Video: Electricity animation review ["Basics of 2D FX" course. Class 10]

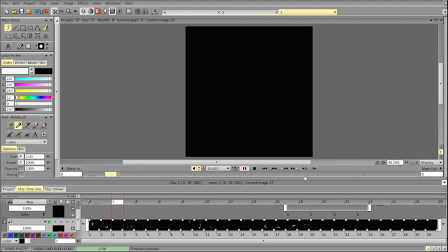It makes it look slower when it starts.
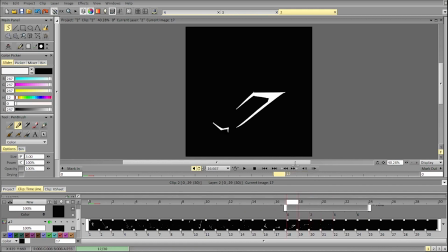You can also, depending on the purpose, remove that center bit after that frame, because it does catch your attention. So generally speaking, the attention of the viewer will most likely go to in this direction,
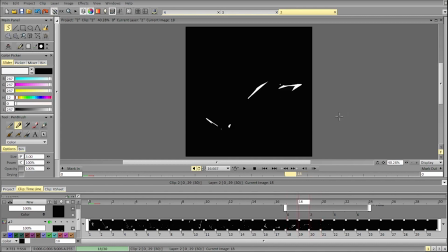because the masses that move faster and are bigger are going in this direction. So the bit in the center may be a bit distracting in this regard.
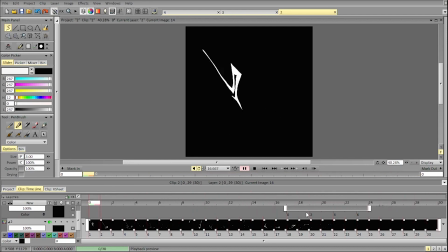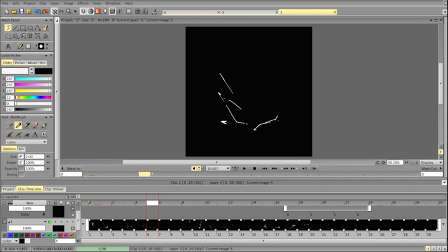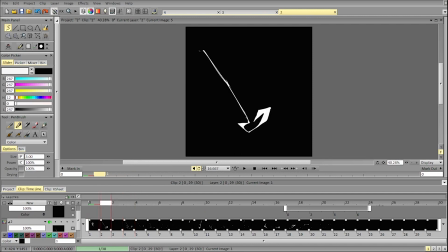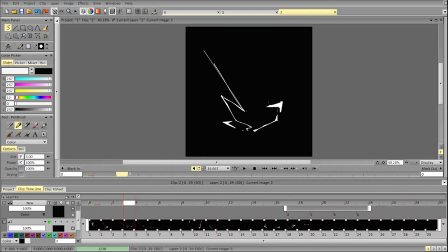Here it's possible, I guess you can try
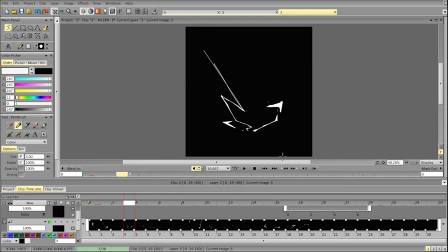erasing that particle,
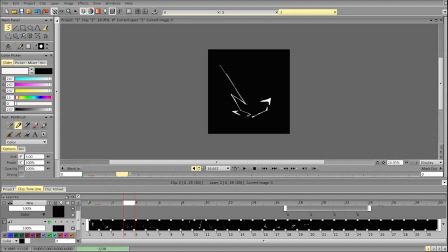because it does distract you a bit from the overall direction and dynamics of the form.
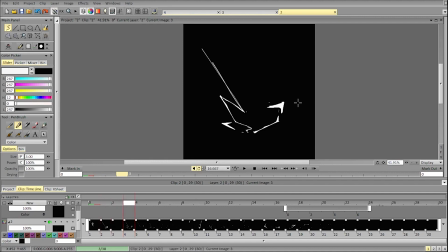Or you can, so it's either making it smaller so it doesn't stand out too much, or making it bigger and connected to the form, or erasing it so it doesn't distract too much from the overall animation.
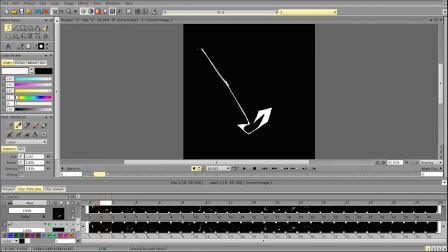Let's see. It's all very small stuff.
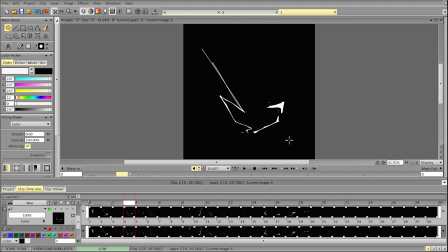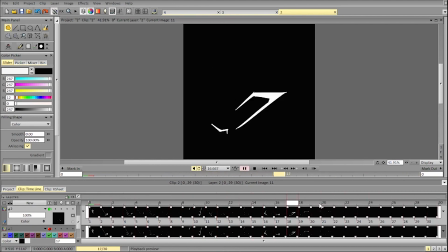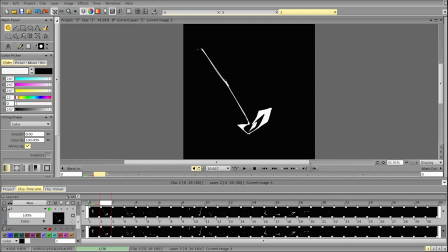You can also try filling that out and making the change even more dramatic.